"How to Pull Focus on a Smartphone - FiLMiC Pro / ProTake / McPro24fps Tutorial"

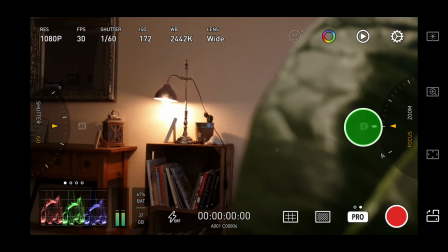249s
So you'll see this little marker here, labeled B. It's grayed out until you choose a focus point and tap it. Now when you move the wheel, it changes to this A to B marker. So the end point is B and the start point of your focus pull is wherever you move the wheel. Okay, so I've set the B point and moved the wheel to the starting focus point. Now I hit record, give myself a couple of seconds, and then tap this A to B marker and the focus slides smoothly to the B marker I set earlier. As far as I know, there's no way to change the speed of the focus pull in the ProTake app.
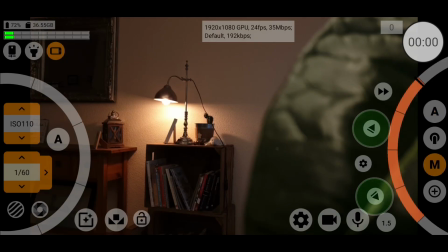286s
With McPro24fps, these 2 arrow buttons set the focus pull running as well as mark the A and B point. You
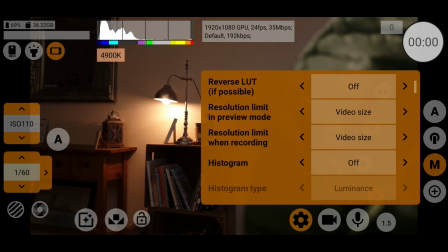296s
can switch focus peaking on in the settings menu if you just tap the cog icon at the bottom of the screen. So again, find your first focus point and now tap and hold on one of these arrow buttons, and this will set the top or bottom limit of the focus movement.
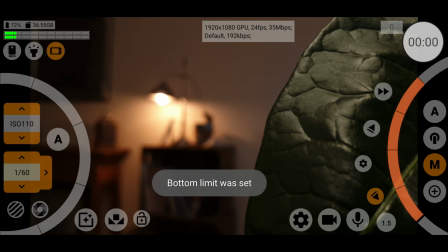312s
McPro24fps is a bit different in that the range of focus, marked in orange, shrinks when you set a limit. So now when I set the bottom limit, you see the black focus line sits right at the bottom of the wheel, and rather than marking the position along the wheel, it sort of removes it. So now I move focus to the second top position. Again, I long hold on the top marker. You see they turn orange when the limit is set.
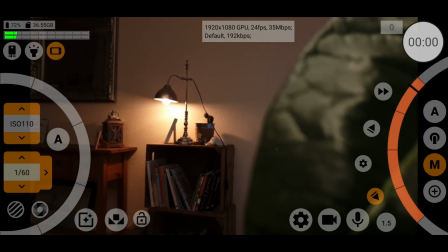337s
And the McPro24fps cuts off the top. So now this orange portion of the wheel is marking the distance between the two focus points. So hit record, wait 2 secs. Now press whichever of these two arrows is going in the direction I want, and the focus pull takes place. Wait another 2 seconds, hit stop. Like FiLMiC Pro, McPro24fps allows you to set the speed of the focus pull.
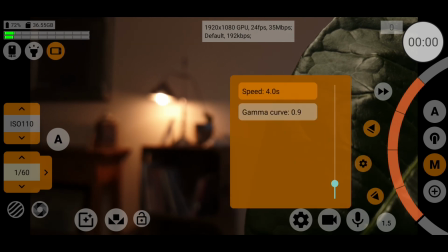365s
Just tap the cog icon which sits between the two marker arrows and use the slider to adjust the time. McPro24fps also has another setting which allows you to adjust how the focus pull arrives at its final position. So basically, with this you adjust how it eases in.
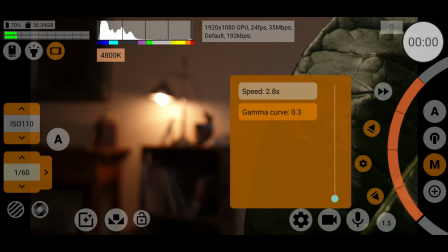383s
Rather than snapping to the last position, it should slow down and then stop to add a little extra sweetness to the focus pull. Most smartphones have a wide lens with a wide depth of field as their main camera.
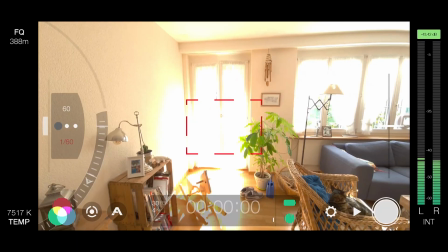397s
This can make it harder to create an impressive focus pull, because the change between focus doesn't show up as much as when you use a long lens.
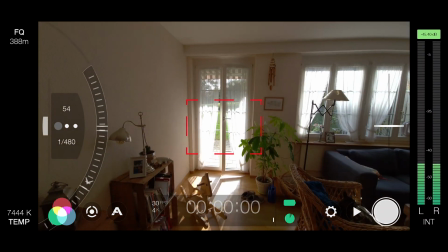406s
As well, third-party apps don't have access to a telephoto lens even if your device has one,
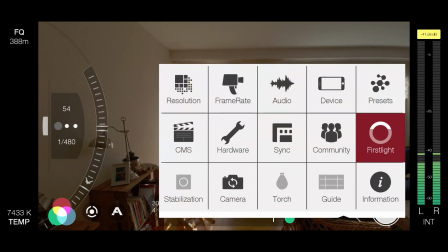411s
which is sadly the case with my Samsung Note 20 Ultra.
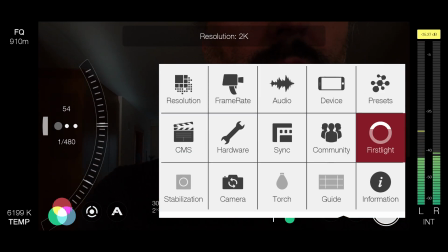416s
No app can access the telelens, even Samsung's own native Pro video mode.
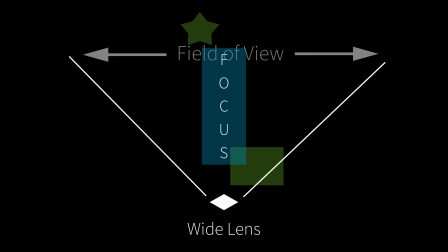421s
Silly Samsung. You see, everything within the depth of field is in focus, so when you adjust focus, you're not really adjusting a single point.
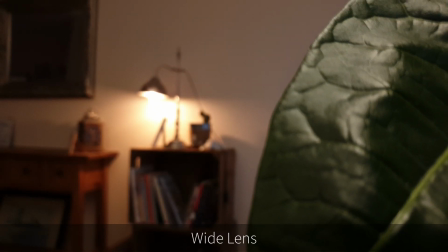429s
You're moving this focus range, so your focus pull will be more effective if this range is narrow, which is what you get from a telelens.
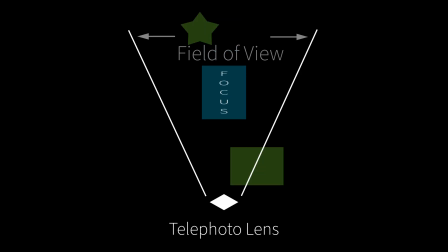438s
Another advantage of using a telelens is it narrows the field of vision.
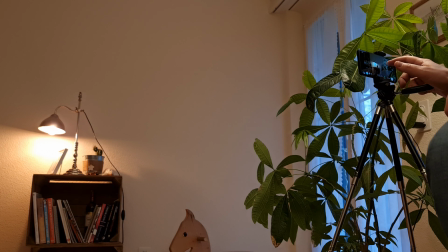442s
In this shot I have the leaf very close and the lamp on the side table, which is about 5 feet or 1.5 meters away.
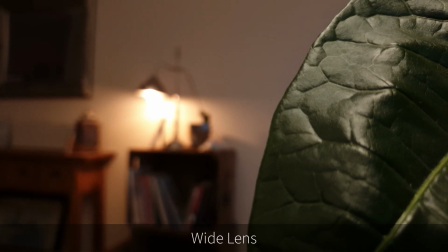449s
Now, with the native wide lens of the Samsung S9, the lamp looks quite small in the frame.
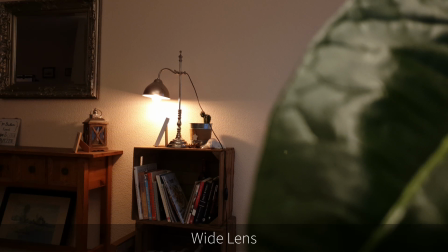455s
But if we're directing the viewer's attention from one object to another, the effect is diminished when the second object is so small. It's not so clear what we're directing the audience to. Remember what I was talking about?
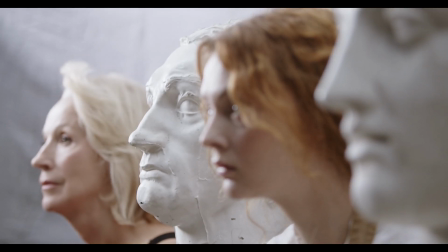468s
How filmmaking is about directing the audience's attention to things.
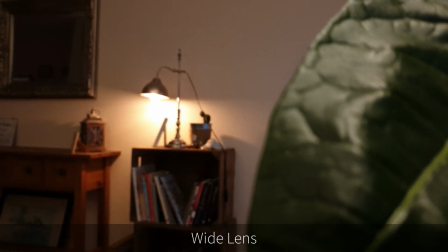472s
But with a telelens, we can narrow the field of view and make it clearer what we're telling the audience to look at.
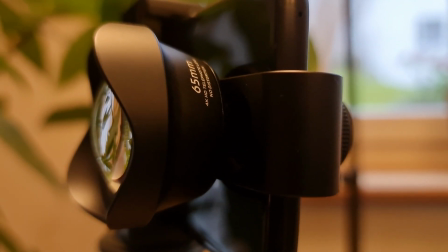480s
Now, I love this Ulanzi 65mm teleconverter lens.
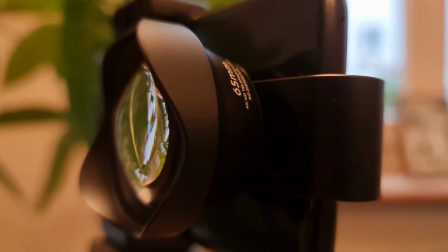485s
It's very affordable and really good quality as well. I was surprised at how good quality this is.
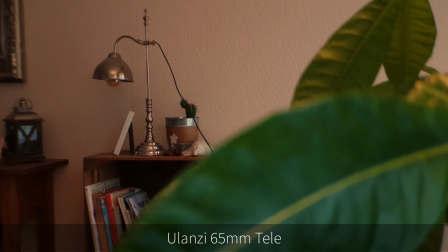491s
I think I picked this up for about $25–30. Now see the difference between the two shots.